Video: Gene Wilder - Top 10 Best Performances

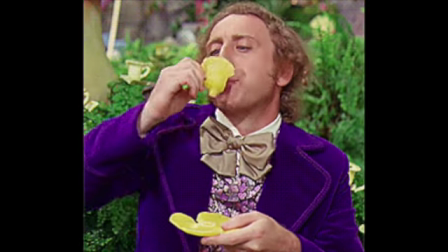20:30 He first got the script and loved it, but there was something missing,
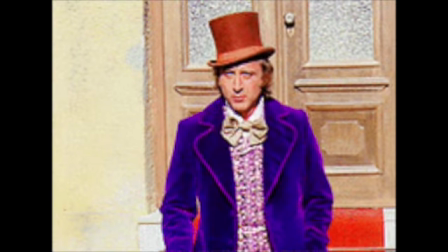20:33 so he told Stewart that he'll do it only if his introduction in the film includes a limp with his cane.
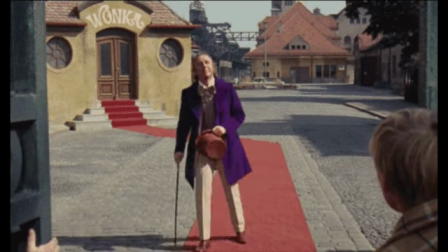20:40 He limps forward, sticks his cane in the ground, limps a bit more,
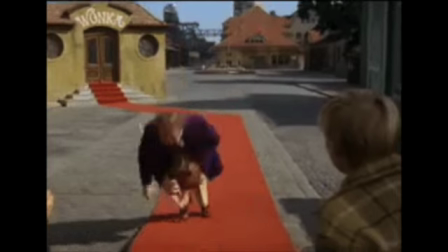20:45 stops, starts to fall, and then does a little somersault, popping right back up.
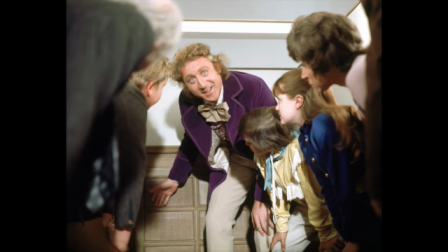20:50 Stewart's like, "Why do you want to do that?" Wilder said, "'Cause the audience won't know when I'm telling the truth."
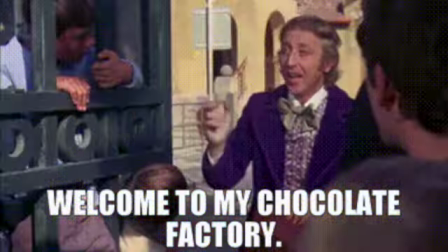20:57 And it's that little bit of brilliance that makes Gene Wilder the man.
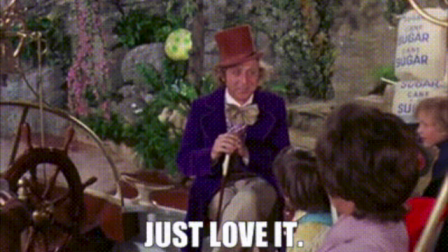21:01 We love Wonka's style. We love how every question he's asked by the parents and the kids, he's always got a badass deflection, such as, "I'm a trifle deaf in this ear.
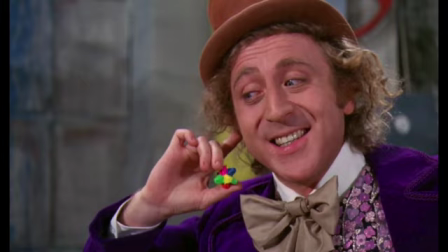21:10 Try speaking louder next time."
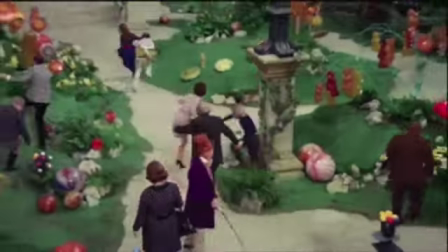21:12 Reportedly, he got along greatly with the kids, especially Peter Ostrom, who played Charlie, almost feeling like he was a mentor,
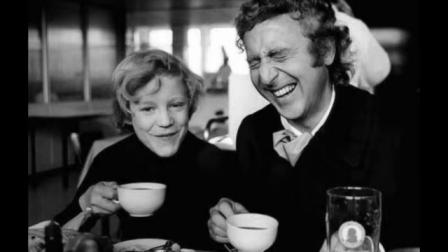21:19 always having lunch with each other and perfectly sharing a chocolate bar for dessert while walking back to set.
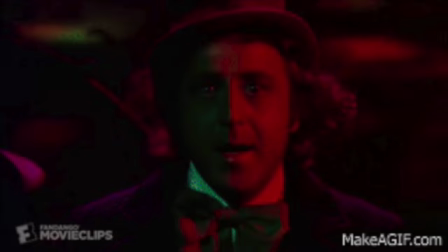21:25 He, of course, frightened the pants off of those vermicious canids with that boat sequence.
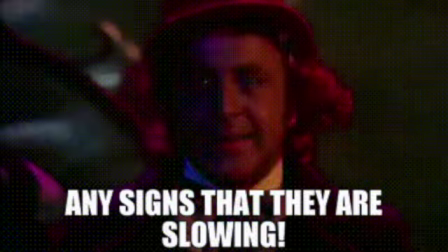21:31 And they're certainly not showing any signs that they are slowing.
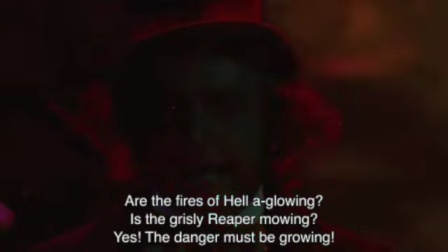21:38 I remember when I first saw that shit when I was a kid, probably 6 years old, freaked me the hell out.
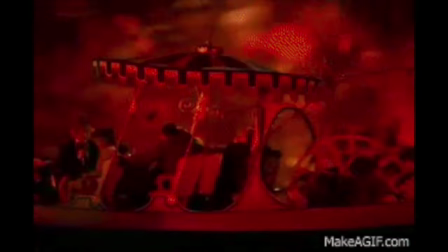21:46 And I loved it. It's like my first exposure to a faux Hammer horror film with those creepy student film shots.
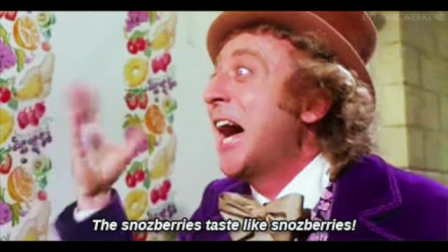21:53 Anyway, Wilder just embraces all of the eccentric actions of Willy Wonka that makes him the ultimate.
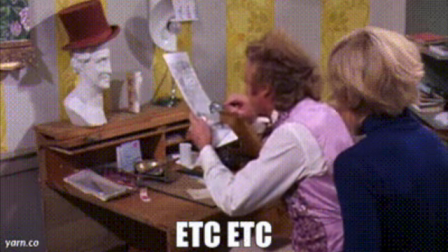22:00 Even the second to the finale scene where he lets loose on Grandpa Joe and Charlie.
"It's all there, black and white, clear as crystal.
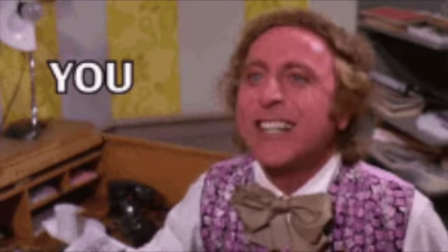22:07 You stole fizzy lifting drinks. You get nothing. You lose."
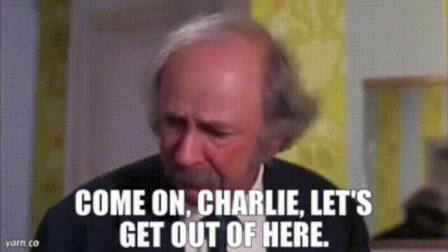22:13 Which apparently both Jack Albertson and Peter Ostrom didn't know he was going to react that way. Which always gives to the heartfelt element of surprise.
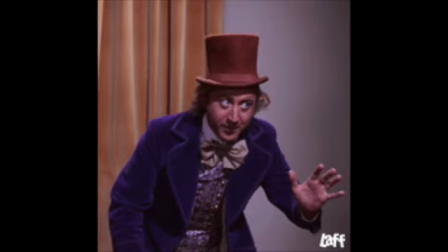22:21 God, I love that. You don't tell your actors what you're going to do. You show them in the throes of it.
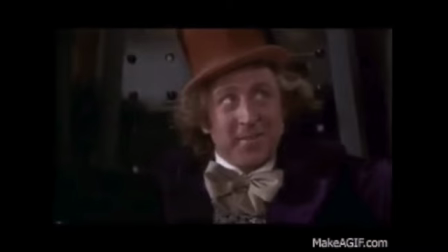22:27 And one of the most beautiful moments I always will remember is the unbelievably touching final scene in the Wonka Vader,
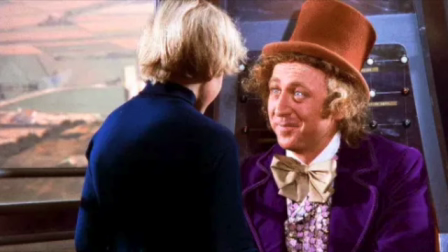22:33 where, spoiler alert, if you haven't seen it, it's been like 50 plus years, folks, come on.
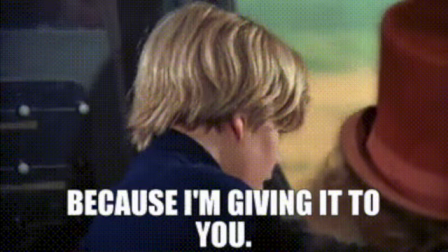22:38 He gives the factory to Charlie for his whole family and to keep it going. How sweet and soft-spoken he is in the scene with Peter.
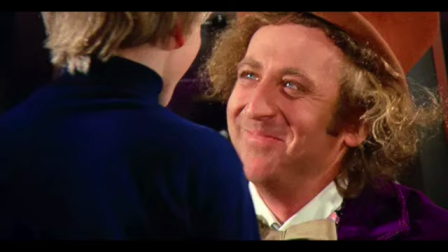22:46 It is so touching that you totally believe how good of a father figure he really is.
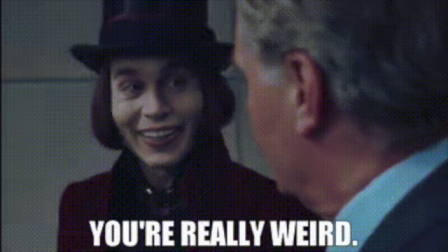22:51 There have been a few other Wonkas that came, like Johnny Depp's and Timothy Chalamet's, but also for the Wonka stage musicals.
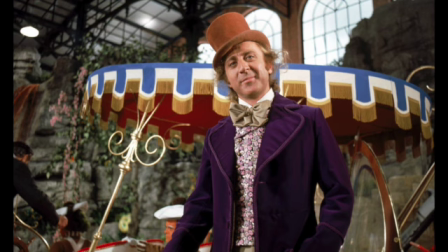22:58 But the OG, Gene Wilder, will never, ever, ever be forgotten as the best.
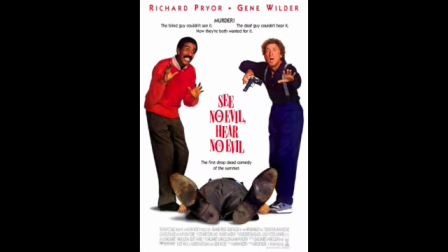23:06 Speaking of which, you snozberries, here are some honorable mentions. See No Evil, Hear No Evil, the third collaboration between Gene and Richard,
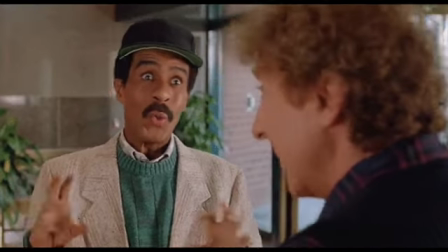23:14 which is not the greatest because the jokes wear thin after a while, for Richard plays a blind man and Gene plays a deaf man,
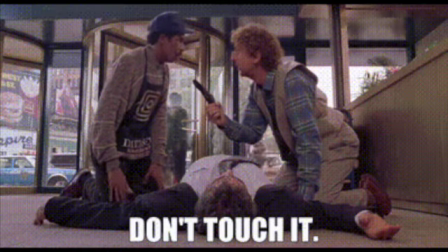23:21 and together they must try to solve a murder and clear their framed names. Especially from frickin' Kevin Spacey.
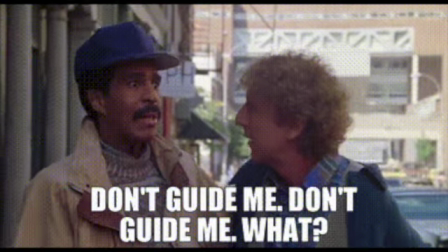23:28 Ugh. Gene turned down the original script twice because it just wasn't funny and offensive until he was given freedom to rewrite it with Pryor.
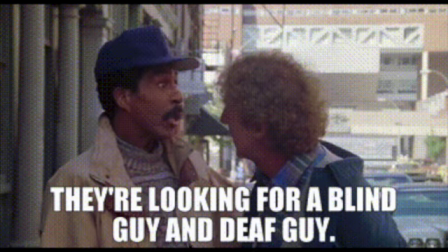23:36 He went to the New York League for the Hard of Hearing to study students and members, where he met one of the speech pathologists, Karen Webb,
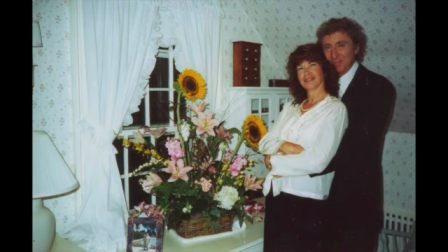23:43 whom he fell in love with and became his fourth and final wife before his unfortunate death in 2016.
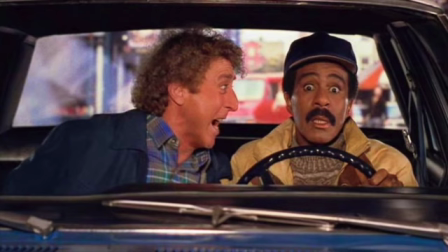23:50 As a Hard of Hearing actor myself, actually, sure, it's annoying to have hearing actors portray characters with disabilities who don't actually have experience.
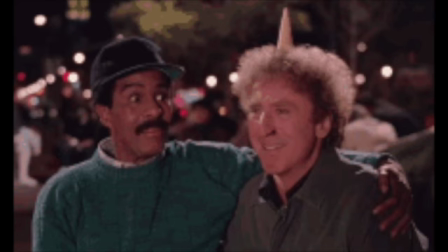23:59 Unless they do proper and respectful preparation and study, which both Wilder and Pryor did.
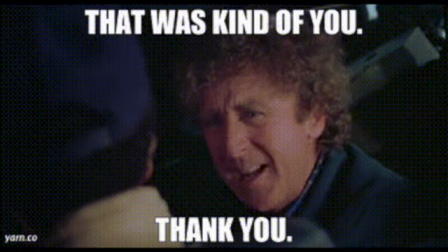24:06 So I always give respect for their hearts being in the right place, and still delivering a couple laughs.
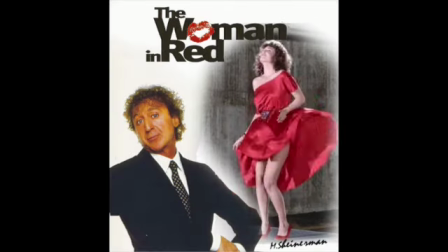24:13 The Woman in Red, which don't be fooled, my friends.
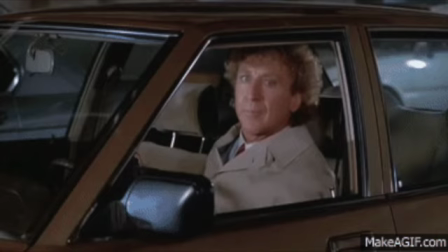24:16 It's certainly not one of Gene's better directorial efforts or script adaptations, taking a lot of gimmicks from Billy Wilder's The 7-Year Itch.
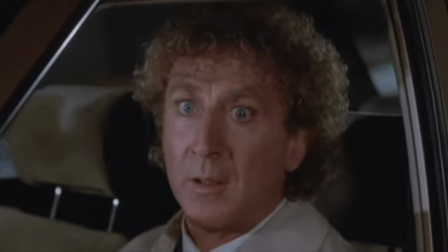24:22 However, it's definitely honorable because it was Gene's most successful film at the box office, as far as a star,
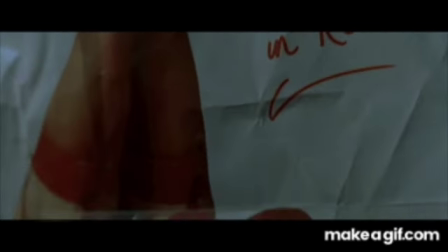24:29 writer, and director, and even earned an Oscar for Stevie Wonder's iconic single, I Just Called to Say I Love You.